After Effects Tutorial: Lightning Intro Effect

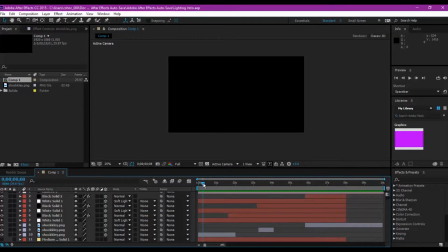(4:12)
And as you can also see, we have 3 different lightnings here,
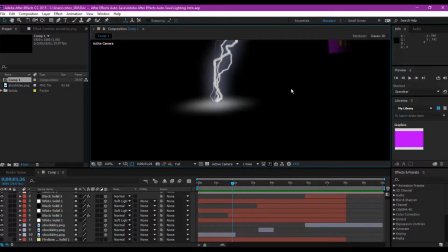(4:16)
and if you look here, we have this glow right here,
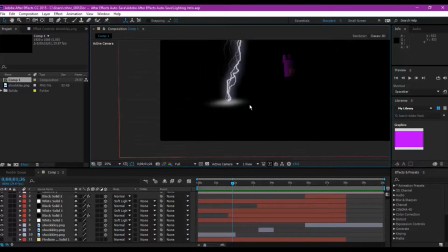(4:22)
and this glow is also tilted on its x-axis to kind of get the dimension of a floor,
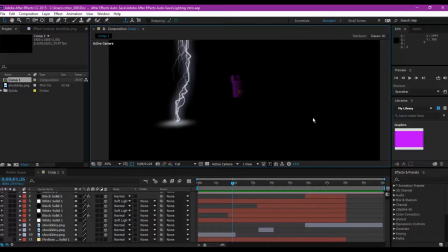(4:29)
because I wanted to do it kind of like it's in a 3D room space, I guess, just to kind of give the space more dimension instead of it just being black, just a black solid, because that's very bland,
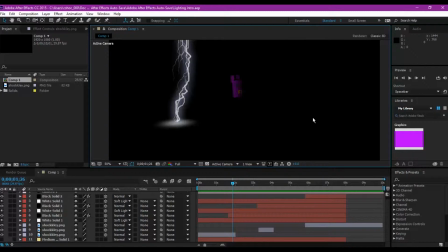(4:45)
and just depth and dimension, I guess, it's all really cool and a really big part of filmmaking. So that's why that's included.
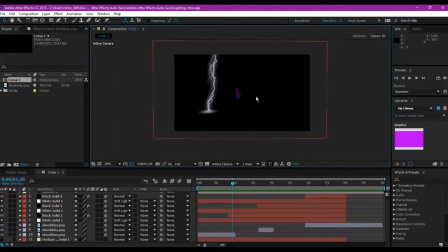(4:59)
But anyways, right now I'm going to go over how to get this lightning effect. It's very simple. It's very, very simple. Like, it's just one of the plugins that comes with After Effects, actually called Advanced Lighting.
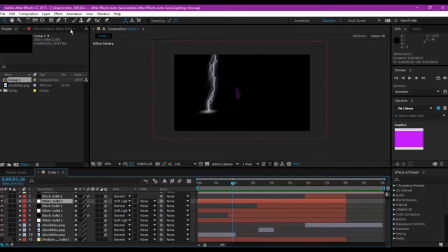(5:18)
Now you probably recognize that if you've watched some of my other tutorials, like my Flash one, which you can click on the eye up here to go see that. Advanced Lighting is a plugin that is in After Effects.
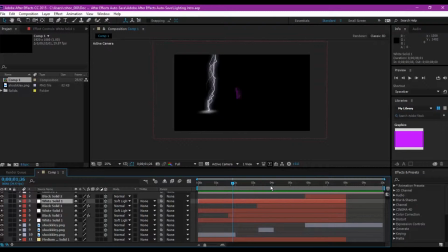(5:34)
That's exactly how it sounds. It's lightning, and it's more advanced than another lightning plugin that they've got, hence Advanced Lighting. I mean, it's right there in the name.
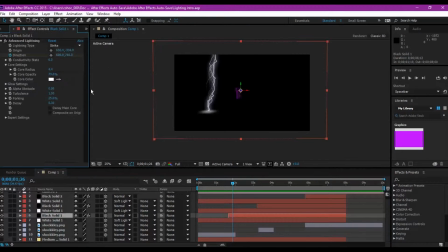(5:49)
But anyways, I'm going to go into the effect panel here for my lightning, and I'm going to just kind of show you some of the elements or components, I guess, of this effect, and just kind of the settings that I use personally for this effect.
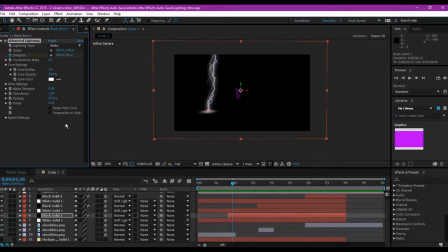(6:07)
Now you can change it up based on your preference, but there is one setting that you will need to keep, probably no matter what, and that is make sure that your lightning type is on strike.
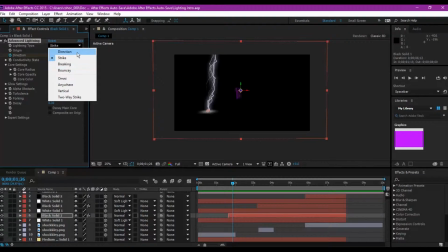(6:20)
Now there's all these different kinds here. Direction, the main four are direction, strike, breaking, and bouncy. Don't question the names. That's, yeah. But anyways, direction is the one that it gives you automatically. That's kind of the default one. But strike
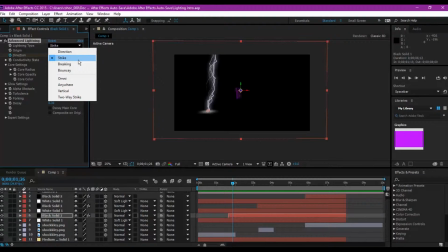(6:41)
is that's really one of the only ones that that the lightning will follow your origin and direction,
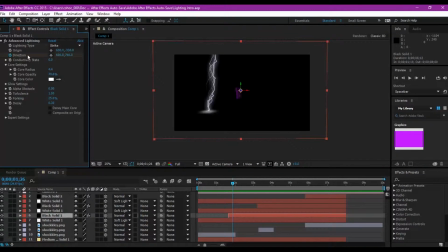(6:49)
which are a big part of this effect, because the direction is actually what makes the effect of the lightning coming down. So if you didn't use strike, you wouldn't really be able to use that.
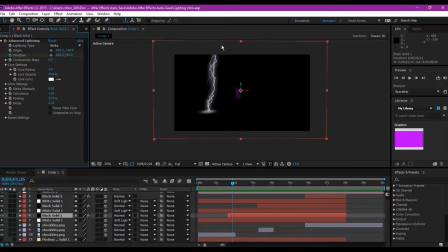(7:03)
So make sure your lightning is on strike. So I didn't want to get fancy with the colors and stuff. It automatically gives you a blue glow. Like here, I can show you.
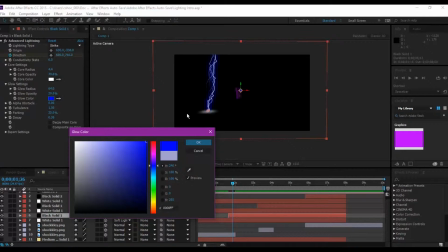(7:16)
It gives you this color right here. I mean, it's a little bit lighter, but it basically gives you that color, and I didn't want that color. I just kind of stuck with a lightish blue white color almost.
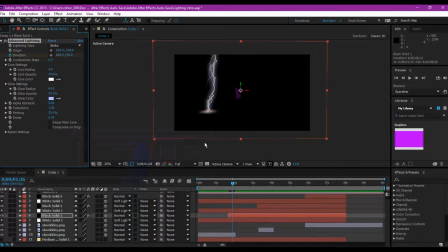(7:30)
I didn't go full white, but it's not really blue. So yeah, you can make it whatever color you want, but I figure just a simple white lightning. I mean, even the core of my lightning is white, as you can see, because lightning is white.
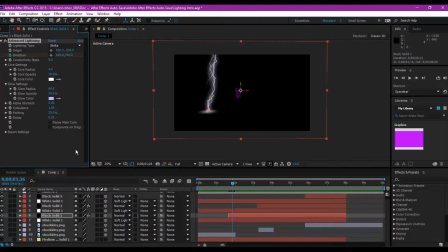(7:49)
Folks, that's just how it is. We color it yellow, but lightning is white. There you go. That's a science fact for you right there, if you didn't already know.
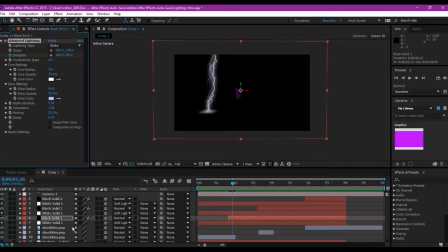(8:03)
So anyways, the lightning, there's 3 different lightning strikes, and the first 2 strikes, it's the same lightning, just one of them is on the right side instead of the left, and it's pushed back in Z-space a little bit.